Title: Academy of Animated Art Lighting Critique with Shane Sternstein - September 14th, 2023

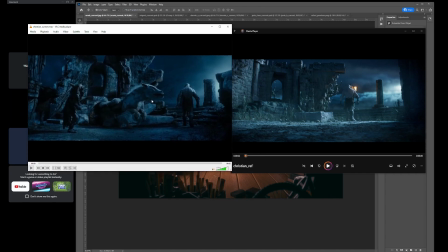1482s
So Christian, this great start, and things are looking really cool in the shot. The one things that I am noticing in the reference that work really well, and I know that you've changed a couple things,
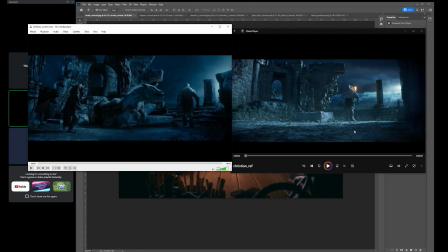1497s
which is totally okay, and I think a lot of the changes you're making work really well. The one things that I do think is working a little bit better in this. The reference is when I squint my eye is going to the ground, um, and
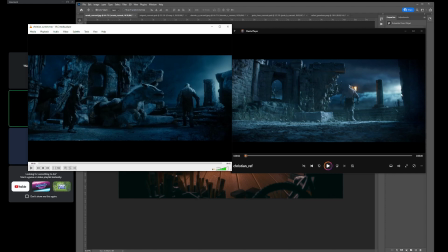1517s
to this uh, light source a little bit, like even over here. I think they darkened or dappled the ground a bit so you can read, like you want to get the read on is it the warg?
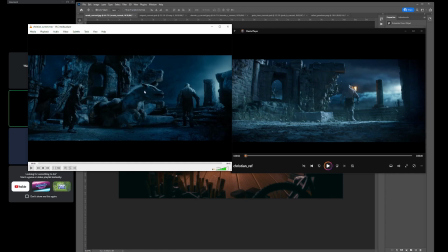1537s
I think they're called wargs, but your orc character, and I'm gonna say warg, and if it's wrong please correct me. And if you look at it, we just have a lot of the biggest contrast areas are the rims and just the orc character,
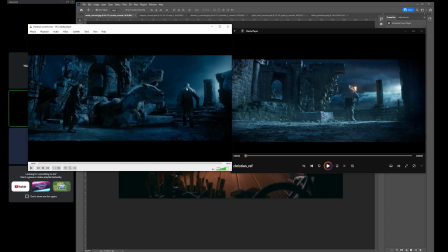1555s
where the light is coming from screen right and you're hitting it really hard and getting this really graphic read of the character. I think that's something that we want to focus on your orc character.
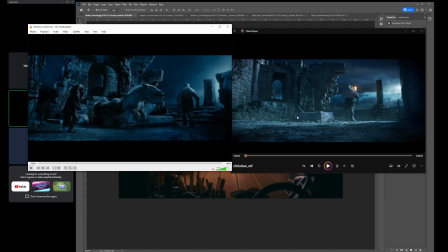1568s
So I think to me it's like I would dapple or darken some of this light here, and then dapple some light here. They kind of have it going on here. You see, it's like it's not like this big flat plane. I think you can dapple this a bit just so we can get our eye back here. And then I think you can,
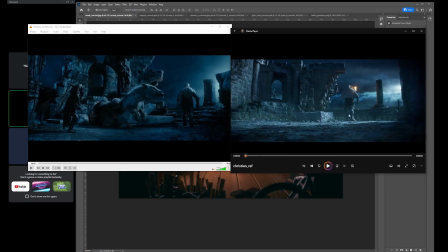1590s
I think personally the silhouette and the read starts to get a little complicated with your torchlight. So what I would suggest is I would move this torchlight over here to the left, and then you can have this warm kind of kicker off to this side,
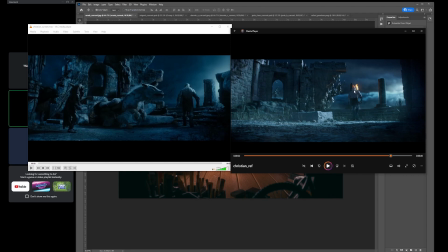1610s
and then you'll simplify the read of your orc as well just a little bit, and you'll frame them. And then the last other thing to do is like think about, if you squint your eyes, like where are you looking,
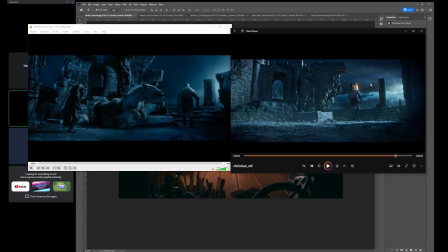1630s
and I think we need to like get a better read. So like we need more contrast over here. So I would have a brighter sky in background, and then
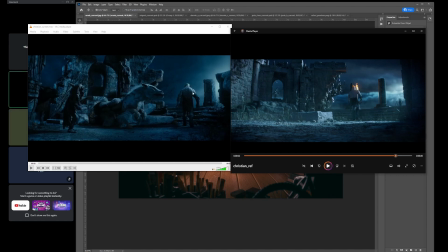1643s
not as bright as if you look, this hit is going to be like the brightest that key hit that you have, and then your fill side will go a little bit darker.
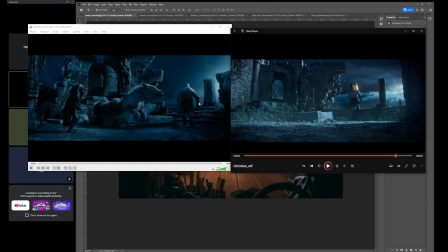1657s
So if you look at this, what works so well is you have this bright hit here, and then you have dark over light. So you're reading that character pretty easily. I mean, we want, like, I think the big thing is trying to get our eye to this orc character,
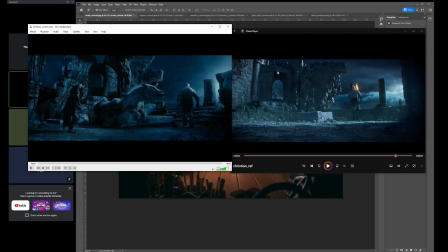1677s
but I think some of the stuff in your environment is starting to take away from that. I think the other things too is like I would bring down some of these spec hits. Again, they're just a little bit distracting compared.
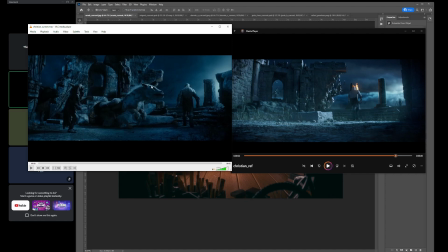1692s
Like everything in here is a very simple read. Like we get this like really simple rim. We have this character here. We still get a dark over light read over here. So I would think about how do you get our eye back to the orc character
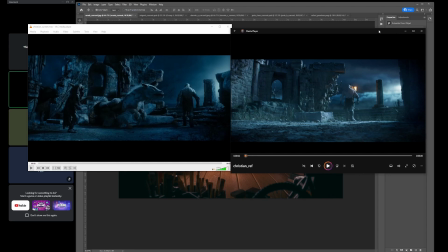1714s
compared to the environment. So yeah, those are some adjustments that I think you can do.
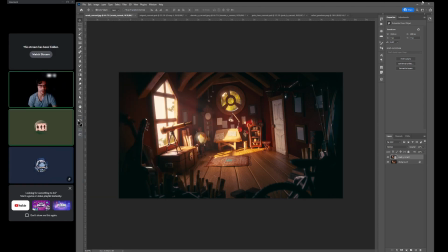1724s
Oh, Darwin, you're here. Okay. Yep, I'm here.